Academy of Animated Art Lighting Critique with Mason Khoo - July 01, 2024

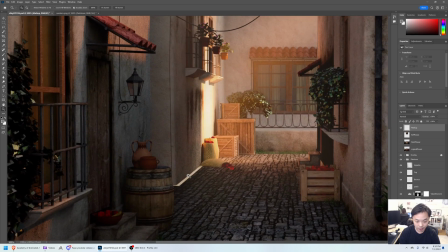As well as this, I'm not sure what's going on down here,
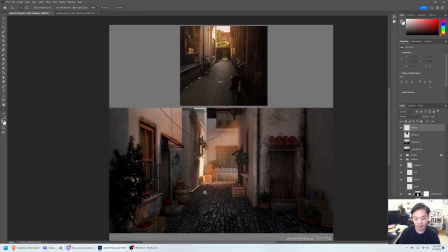but it is a little bit distracting to look at you know my eye sort of wants to look at this beautiful part here but I keep getting a little bit distracted by how bright this thing is here so I think just
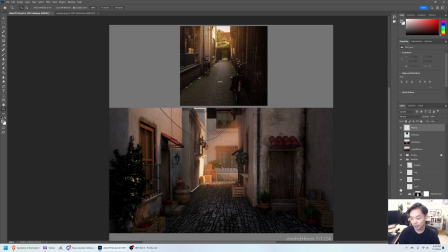patching up you know fixing this texture issue and and patching up this will really help to kind of make it less distracting
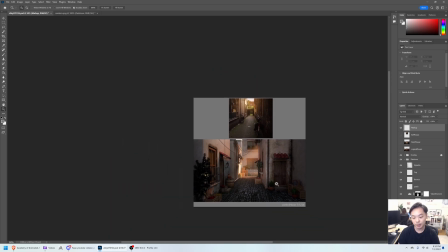and all that stuff I think really matters right you at least for for film you
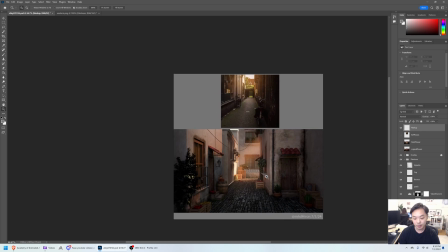really want the audience to look at where you want them to look and the image you know oftentimes we don't get a lot of time maybe a shot is one second or two seconds long and you really want them to pay attention to
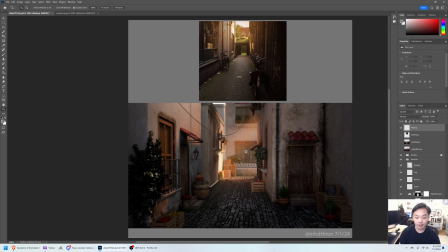what the story is right so in my opinion the story here is is you know this shaft beautiful shaft of light coming in and eliminating this alley and that's what you really want us to look at so eliminating all other distractions in the image
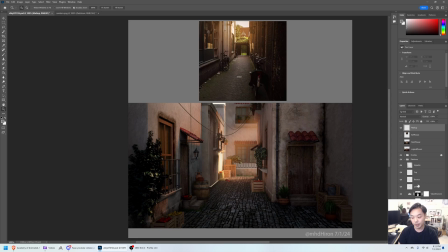from your story point I think will really help so
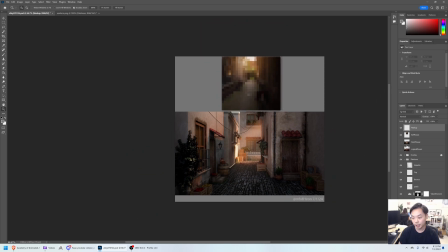now if we go back to the mosaic image the mosaic reference up here and then we look at the paint over mosaic you know
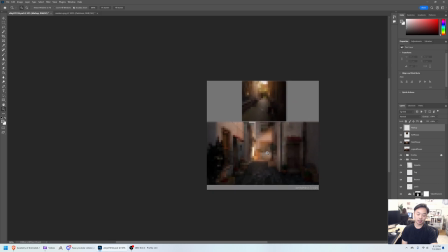I think I think it does get closer to what this reference image
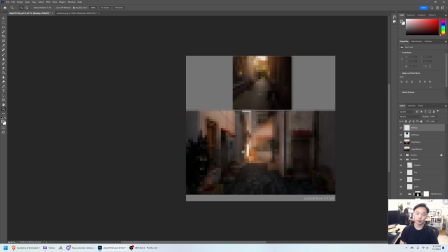is just by kind of reordering your value structure here so keeping things lighter in the middle and again this is for this image in particular for this reference in particular you know there's a million things that can be considered right
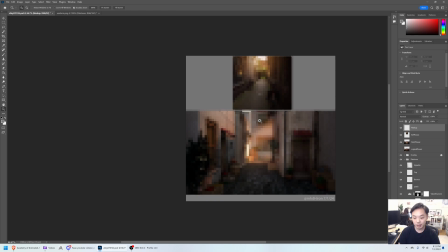so this is my opinion about this image but you know I think if you're trying to match the reference you sort of want to draw the eye to the middle and then away from the sides of the image. Awesome, hopefully that helped. I'm looking forward to seeing your progress on this.
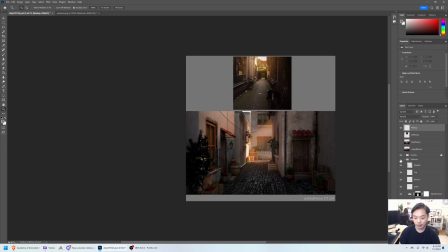Here it is again, before and after.
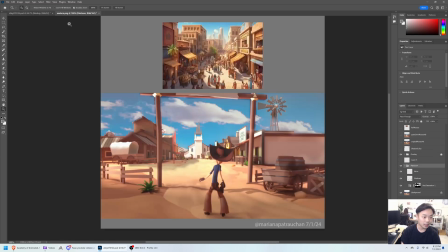Great. And one more here from Mariana.
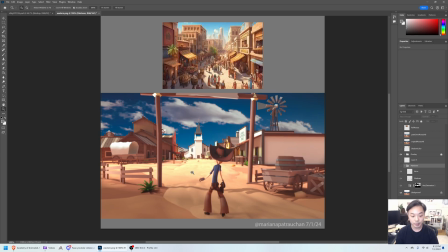Great start to this. I think it's really successful in the composition and I love the way that you lit it to begin with. I had a couple of suggestions, and again, you know, this is going off of what appeals to you.
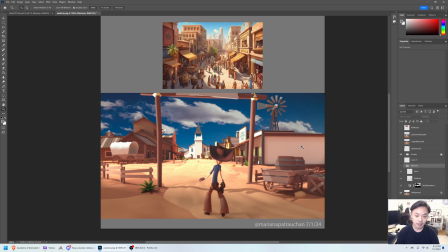You know, like I said, everyone has different tastes. Not everything is right or wrong. So looking at this reference image, again, like I had said in the past in the piece before this it really helps just squint your eye
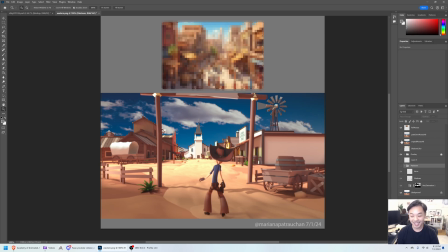if you wear glasses you could just take off your glasses but I like this mosaic to kind of really visualize what's going on here so you know first
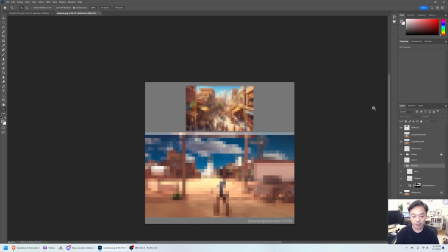thing right off the bat is your sky color I think that's the thing that's I noticed the first and is the most distracting
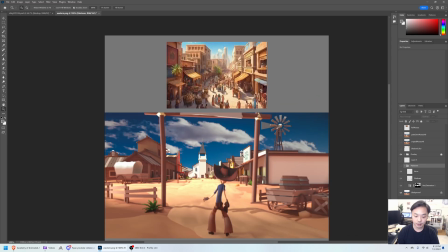to me I think it just doesn't feel like this time of day because it's a little bit too dark. So, you know, going in and changing your sky dome, I think will really go a long way to help it feel cohesive.
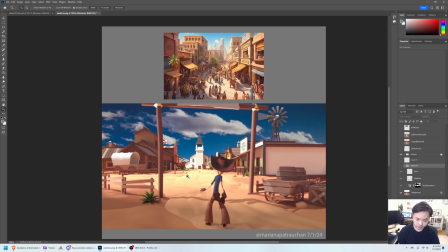One other thing that I can't do in the paint over but I think is important is, you know, I think your image feels a little bit like it's a miniature. The scale feels very small.
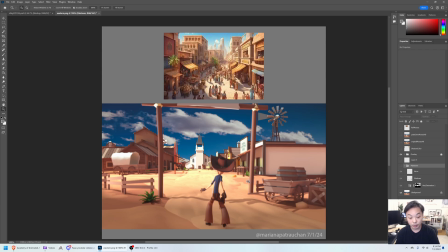So, you know, I think the reason for that is your depth of field. This is quite a long ways here, but, you know, lenses, camera lenses, don't fall off with their depth of field like this. You see how blurry this pole is back here?